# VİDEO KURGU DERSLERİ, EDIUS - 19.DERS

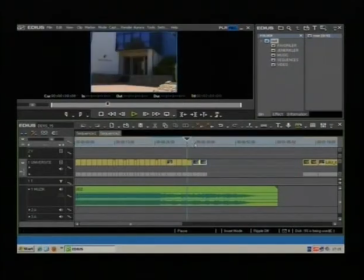[8:16]
Bunu yaklaştırdım. En son nerede kalmıştık? Rektörlük binamızdan şöyle bir tilt up. Ve şöyle bir fix karemiz var. Daha sonra da şöyle bir yakın, şöyle bir
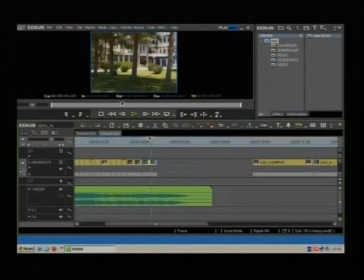[8:34]
şu iki kare birbirine çok benzer kare arkadaşlar. O yüzden birini tercih edeceğim. Ben ilkini tercih ediyorum. İkisi de fena değil. İkincisini sildim. Yine bunun süresini buradaki müziğe göre ayarlıyorum. Şöyle.
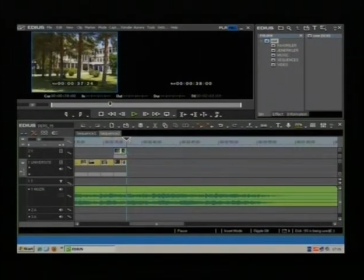[8:52]
Alttaki kareyi kılavuz olarak kullanıp üstteki kareyi kırparsam sorun olmaz.
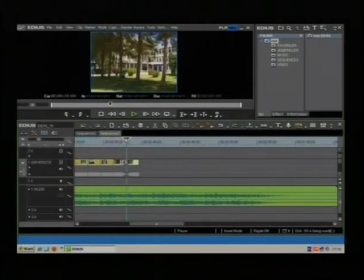[8:59]
Buradan baktığımda yine ince ayarlarımı yapabilirim.
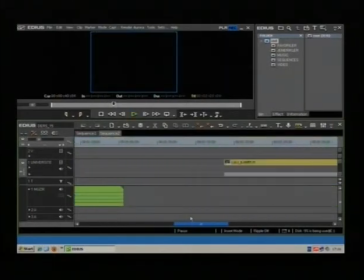[9:04]
Evet, fena gibi durmuyor. Bir sonraki klibimize bakalım.
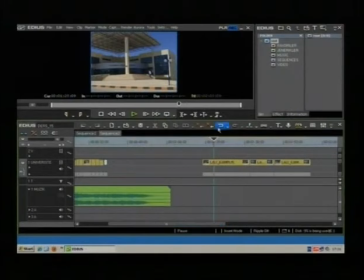[9:10]
Evet, şöyle bir klibimiz var. Şöyle insanlar girip çıkıyor karenin içinden. Şöyle. Şuradan başlarsam güzel olur. Şöyle.
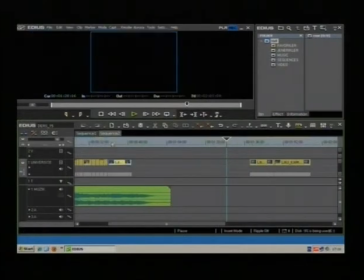[9:28]
Klibimi de yaklaştırıyorum. Şöyle.
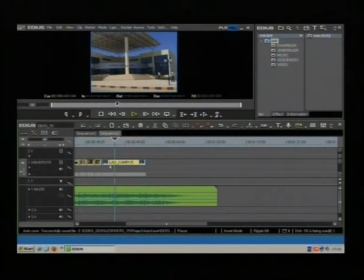[9:35]
Bu klibimin içinde hareket olduğu için diğer kliplere göre iki kat uzunlukta kullanmak istiyorum. Şöyle şu iki klip süresince
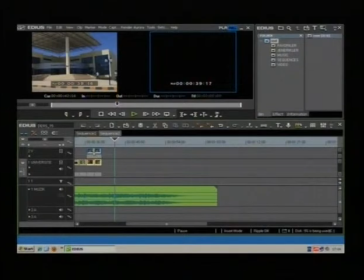[9:45]
şöyle alttaki iki klibi kılavuz olarak kullanıp bunun süresini ayarladım ve hemen klibin yanına koydum.
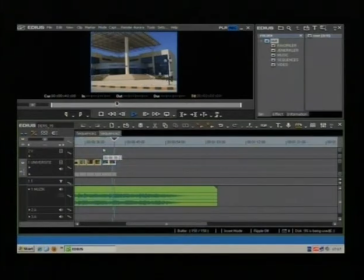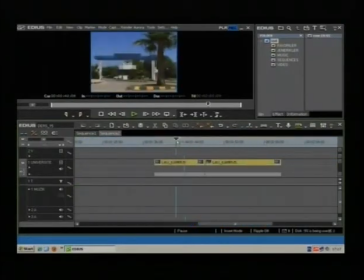[9:59]
Sıradaki klibime bakıyorum. Şöyle. Sıradaki son iki klibim aslında. Bunları da ikisini toplu olarak seçip klibimi yaklaştırıyorum.
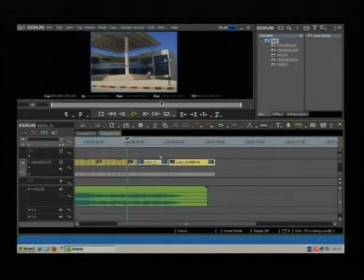[10:13]
Şöyle bakıyorum. İzliyorum.
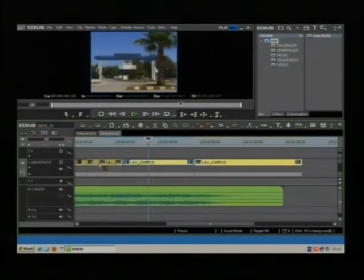[10:30]
Evet, bu kare çok durağan bir klip olduğu için onu biraz daha kısa kullanacağım.
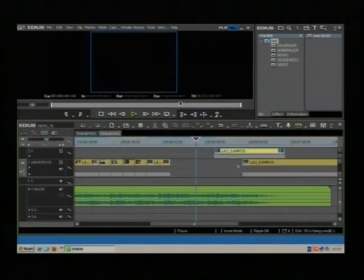[10:37]
Bir önceki klibi biraz daha uzun kullanmayı düşünüyorum ki müziğime tam uysun.
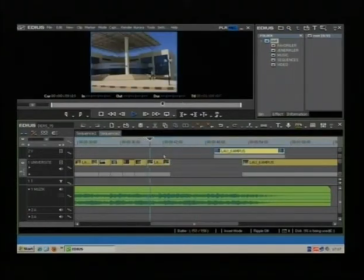[10:43]
Şöyle.
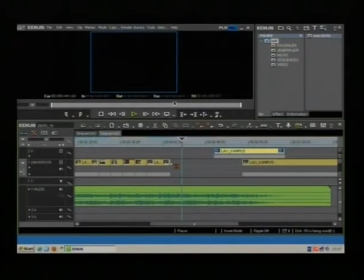[10:48]
Tam burada bir müzik değişimi hissediyorum. Ritim başı şeklinde buraya kadar bu planımı kullanabilirim. Şurası.
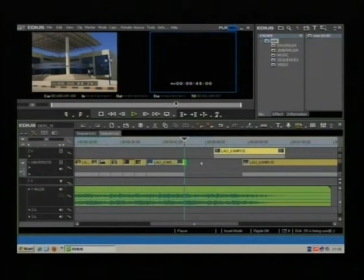[11:04]
Evet. Daha sonra
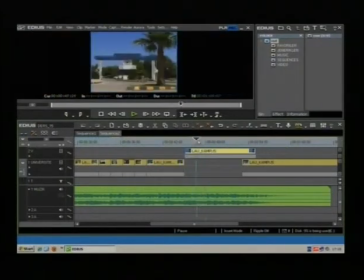aslında şu zoom out'ta bir önceki planıma benzer bir planım var. Bunu kullanmaya da bilirim.
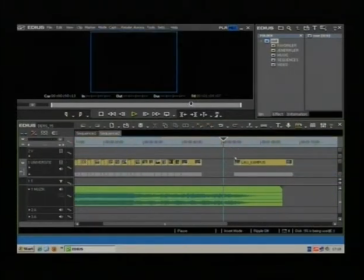[11:18]
Bunu atıyorum. Böyle.
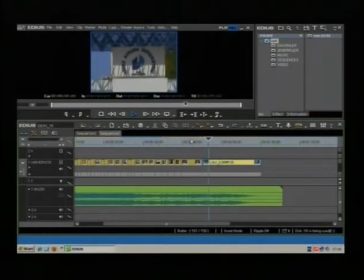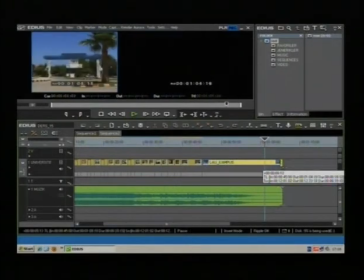[11:40]
Biraz daha uzatabilirim. Şöyle.
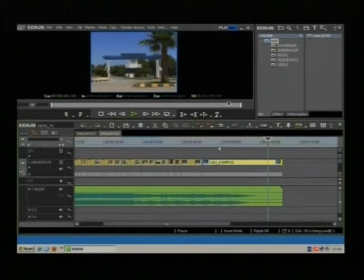[11:46]
Arkadaşlar şunu söylemek istiyorum. Filminizden çıkarken yani filmlerinizi oluşturduğunuz bu tarz filmlerinde çıkış kareniz eğer zoom out olursa bu şekilde o mekandan uzaklaşma size o mekandan uzaklaşma hissi uyandırır.
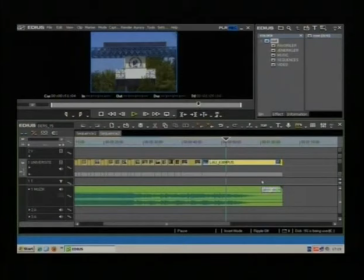[12:06]
Benim size önerim filminizi bitirirken filminizden çıkarken bu tarz uzaklaşma zoom out yani planlarınızı seçmeniz
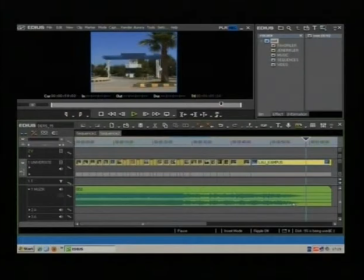[12:18]
izleyici üstündeki bu duygusal etkiyi artıracaktır. Evet hemen hemen filmimizi tamamladık.
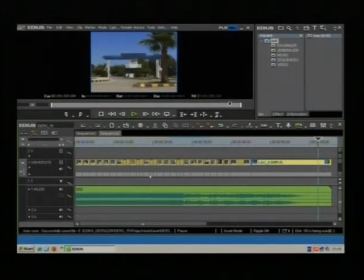[12:26]
Yaklaşık bir dakikalık bir üniversitemizin çeşitli çekilmiş görüntülerinden oluşan filmimiz. Şimdi öğrendiklerimizi burada uygulamak için
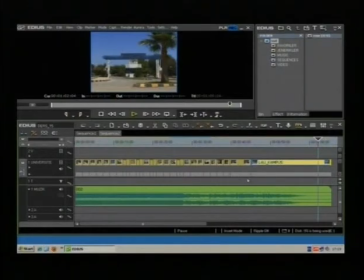[12:41]
kliplerimize birkaç efekt, birkaç color koreksiyon uygulayalım. Hemen ilk önce yapmamız gereken tabii ki filmimizi baştan sona bir izlemek. İzleyelim.
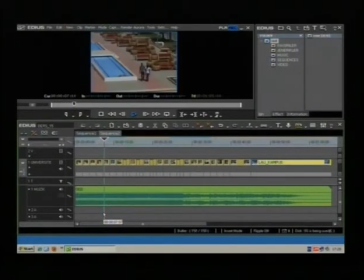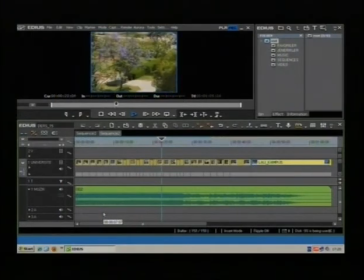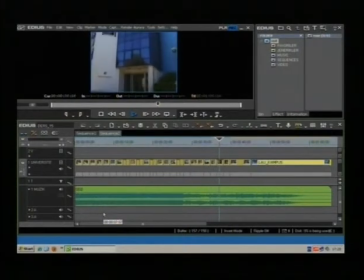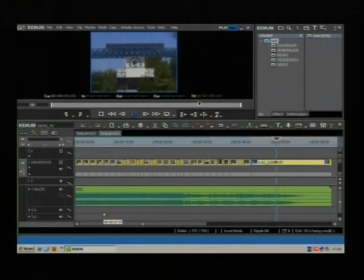Evet.
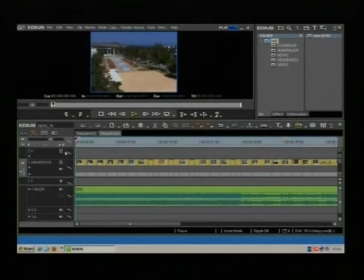[13:56]
Öncelikle filmimize başlarken bir çok küçük bir fade in yapabiliriz arkadaşlar. Neydi? Şimdi filmimize fade in yapabilmek için burada ilk derslerde görmüştük. Hemen şuradaki mikser
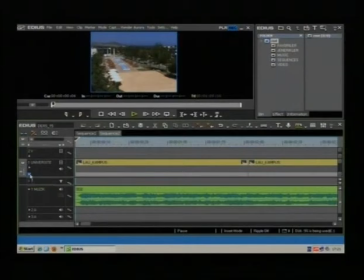[14:17]
ilgili layer'a ait bu üçgeni tıklayarak şuradan opasitesini, görünürlüğünü değiştireceğimiz mix özelliğini açmak için bu üçgeni tıklıyoruz.
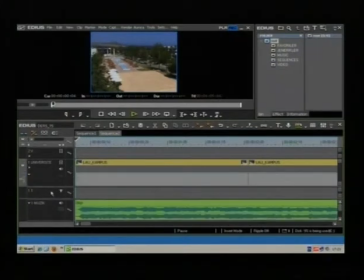[14:30]
Bu üçgen kapalıyken gözükmez bakın. Sonra biraz daha görebilmek için buradaki kalın çizgiyi aşağı doğru tutup sürüklüyorum. Şöyle yaklaşık bir saniyelik şuradan ayar yapacağım noktaya kadar bunu getiriyorum.
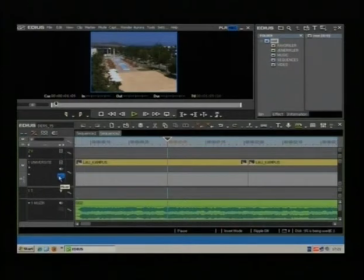[14:48]
Sonra buradaki mikser ikonuna tıklayıp bunu aktifliyorum. Ve şöylece burada bir kontrol noktası oluşturuyorum. Baştaki kontrol noktasından da bunu aşağı doğruya çekiyorum. Bakın etkim ne oldu?
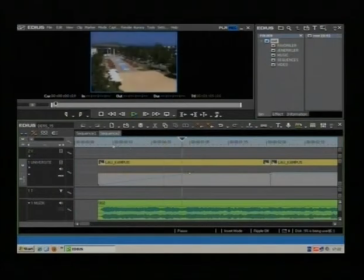[15:03]
Şöyle. Bir siyah tel açılma şeklinde. Süre çok uzun oldu. Bunun yarısı kadar süre daha anlamlı olacaktır diye düşünüyorum. Bu müzik ritmine göre.
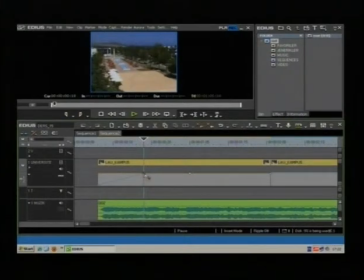[15:19]
Şuradan yeni bir kontrol noktası oluşturup yukarıya çekiyorum. Bu noktada da artık işim yok. Bunu da aktifleyip delete tuşuna basıp o kontrol noktasını siliyorum.
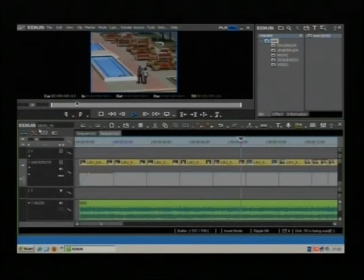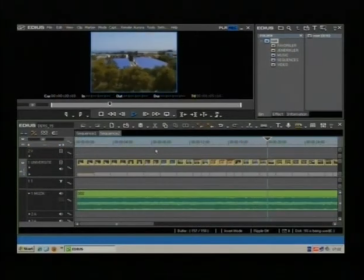Şurada bir geçiş efekti kullanmak istiyorum çünkü birazcık gözü yoran, izleyici rahatsız eden bir geçiş var.
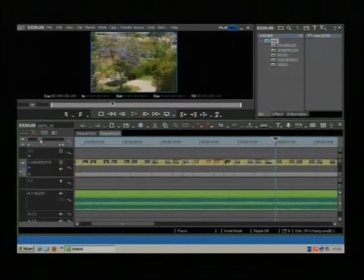[16:04]
O geçişi yumuşatmak için efektlerimin içinde
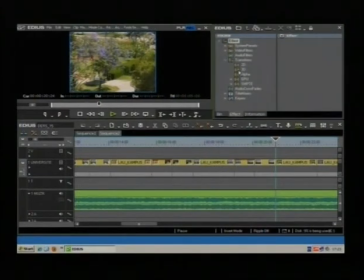[16:11]
transition geçiş efekti kullanmak istiyorum arkadaşlar. 2D transition'ların içinde dissolve, Türkçe adıyla zincirleme ya da geçme diyebileceğimiz ama sektörde çoğunlukla mix olarak tabir edilen dissolve efektimi tutup
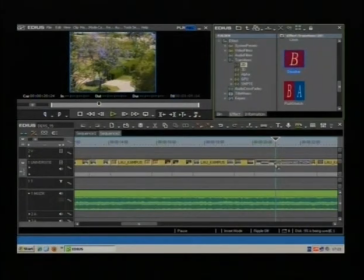[16:31]
bu noktaya bırakıyorum.